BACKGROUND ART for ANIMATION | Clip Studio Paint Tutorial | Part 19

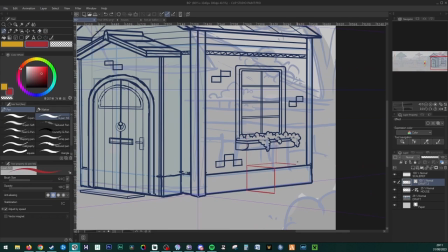[8:26]
Once the house was complete, I adjusted the positioning slightly and put a color behind it so it didn't get lost among all the other lines.
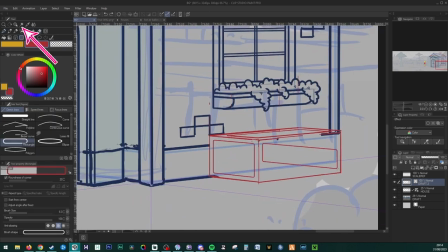[8:33]
By selecting the outside with the auto select tool and then pressing Ctrl Shift I,
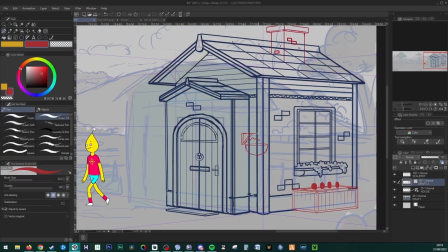[8:38]
which inverts that selection, and then filling it in with a color on a separate line behind our draft lines,
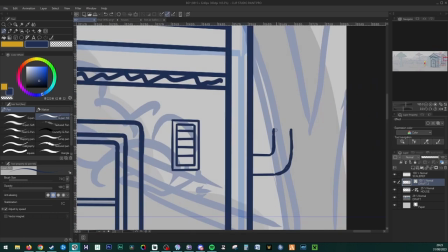[8:44]
and then I merged those together. Once the second draft of the house was complete, I made a couple of new layers, one for the draft for the rest of the background,
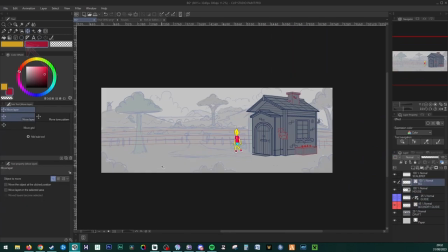[8:52]
and then using the shape tool, I made a wide ellipse to create a curved line guide for the wall,
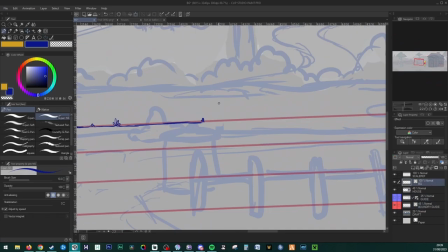[9:00]
the ground, and the fence, just to make it slightly more interesting than a straight line.
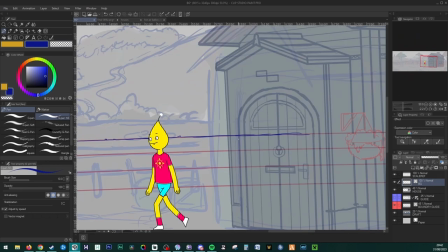[9:06]
And then I went over it with the rough lines.
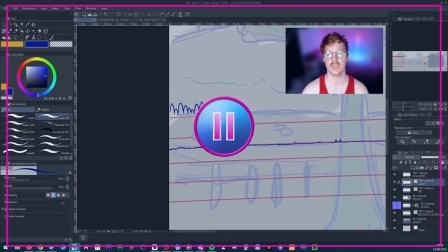[9:09]
And as I'm going, I'm focusing on adding more and more details, so things like tufts of grass, bushes, and rocks.
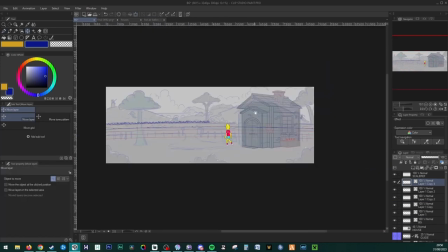[9:17]
For the wall itself, I decided to go with kind of a vertical slab wall, kind of similar to what you might see in the British countryside.
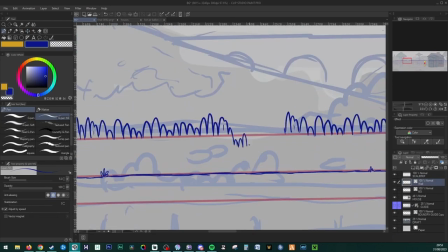[9:26]
And after I had drawn a substantial section of that wall,
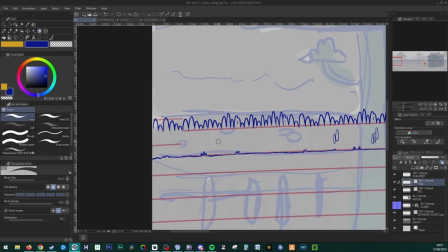[9:30]
I then copy and pasted it to save time and then merged them together and added some broken sections for variety,
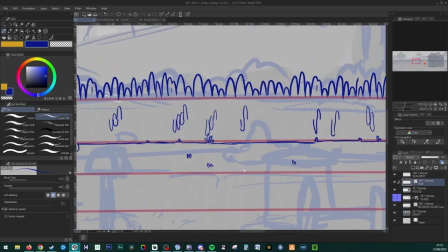[9:37]
then put some texture over the top, which I would adjust later on. With the path, I wanted to add a little bit of aging and wear,
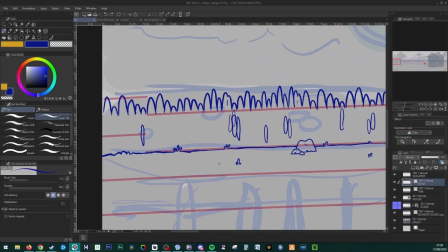[9:45]
similar to what I did with the wall, to make it feel like it was an environment that had been lived in for a while.
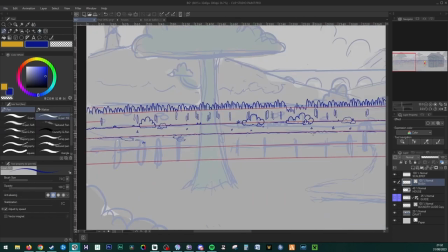[9:51]
So I had some overgrown grassy areas covering the path,
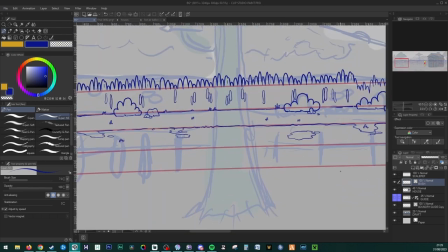[9:55]
and I would do a similar aging process with the picket fence as well, where some of them were kind of wonky and broken.
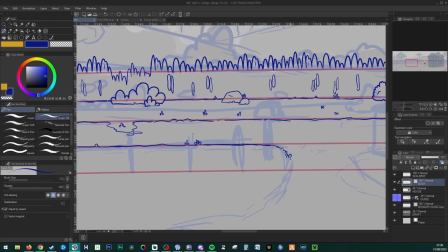[10:02]
I used a rough 1-point perspective towards the horizon line for the path leading towards the camera,
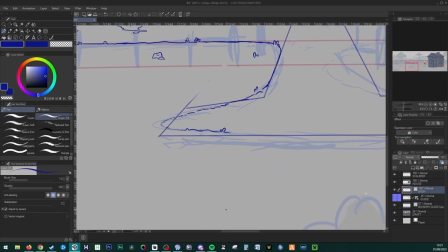[10:08]
and I made sure to break up some of that path line to make it feel like there wasn't a super clean boundary between the path and the grass,
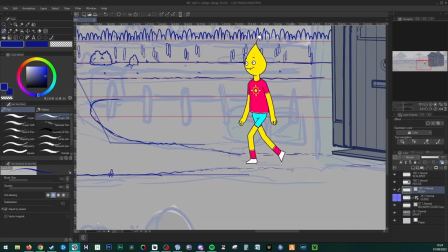[10:15]
but instead more of a gradual transition between the two.
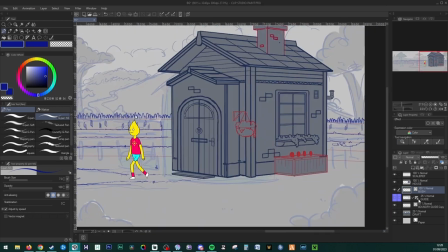[10:18]
Because the fence was below the horizon line, I added that upper edge just so it didn't feel too flat,
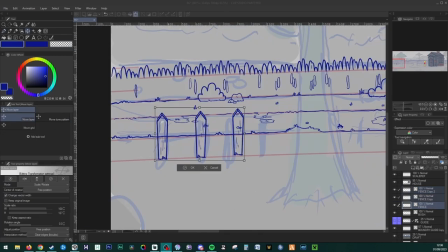[10:24]
and I added in some texture lines to give it that wood grain appearance.
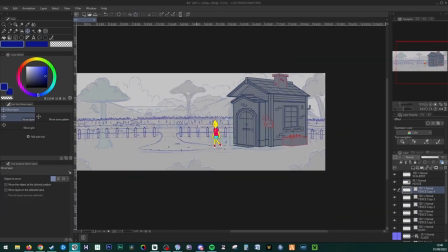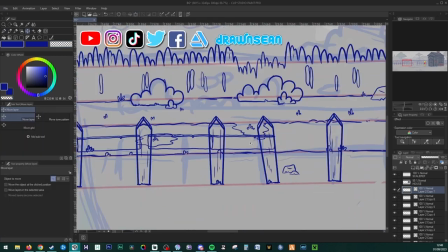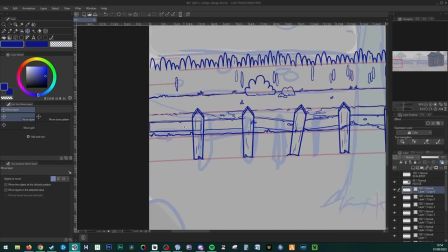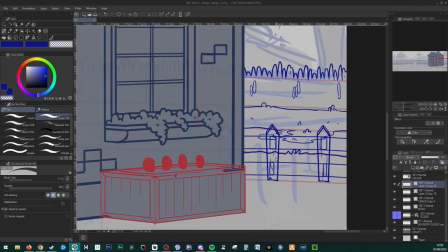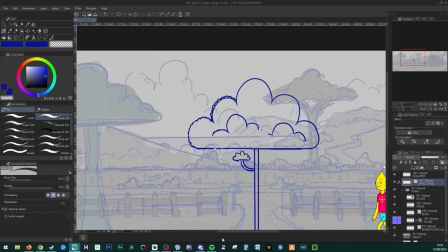[11:03]
When it came to the trees, I liked the idea of having a fairly simple design to fall in line with the rest of the background style.
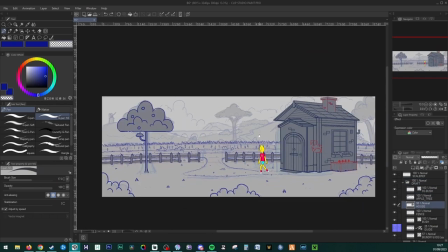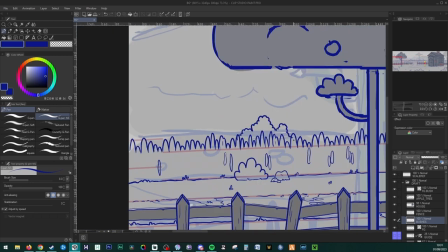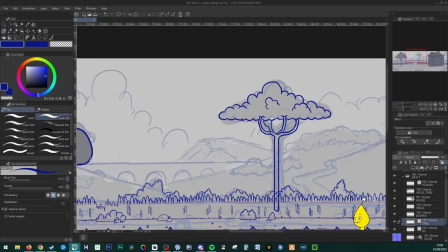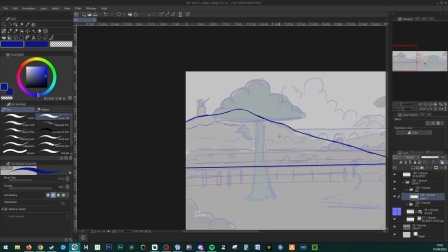[11:27]
Then moving on to the more distant elements, with this hill,
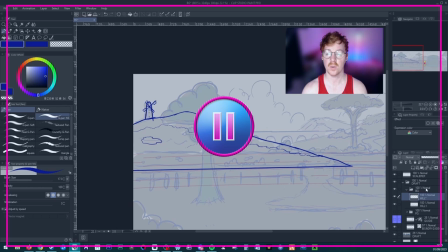[11:31]
I wanted to have fields of flowers with a windmill on the top, which would then be animated later on.
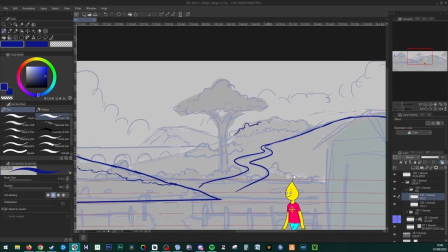[11:37]
Little details that just give the background more character and something interesting to look at.
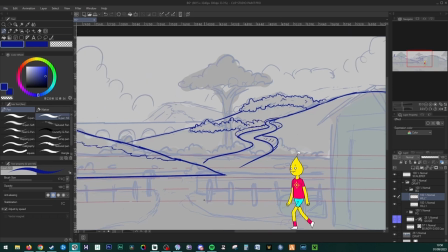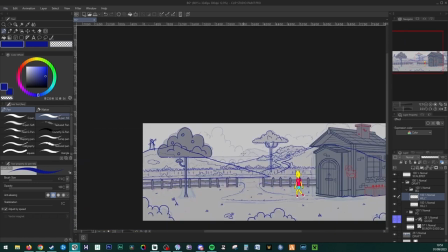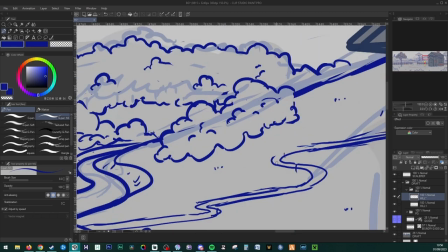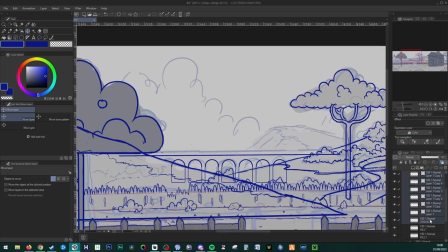[11:59]
For the archways on the viaduct, I made these using a combination of circles and squares for a more solid look rather than freehanding it.
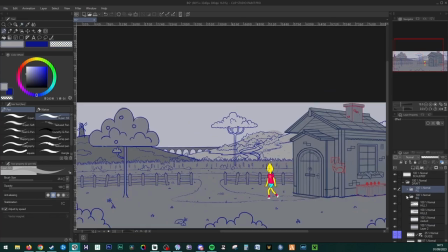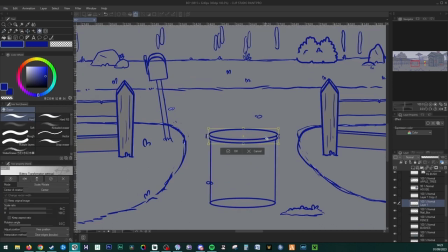[12:14]
The symmetry ruler can be really handy, and that's what I used for creating the trash can bin,
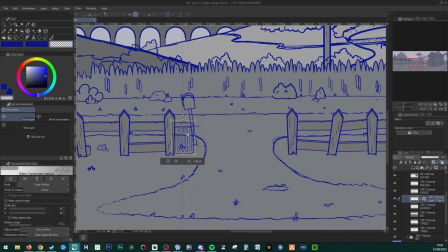[12:20]
just to save time so that you don't have to draw it on both sides and so that it's exactly mirrored.
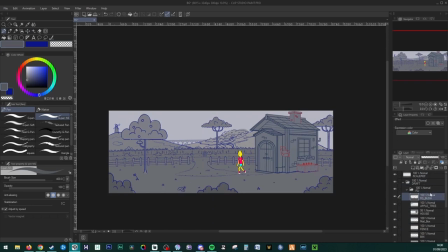[12:26]
And you can find the ruler tool here.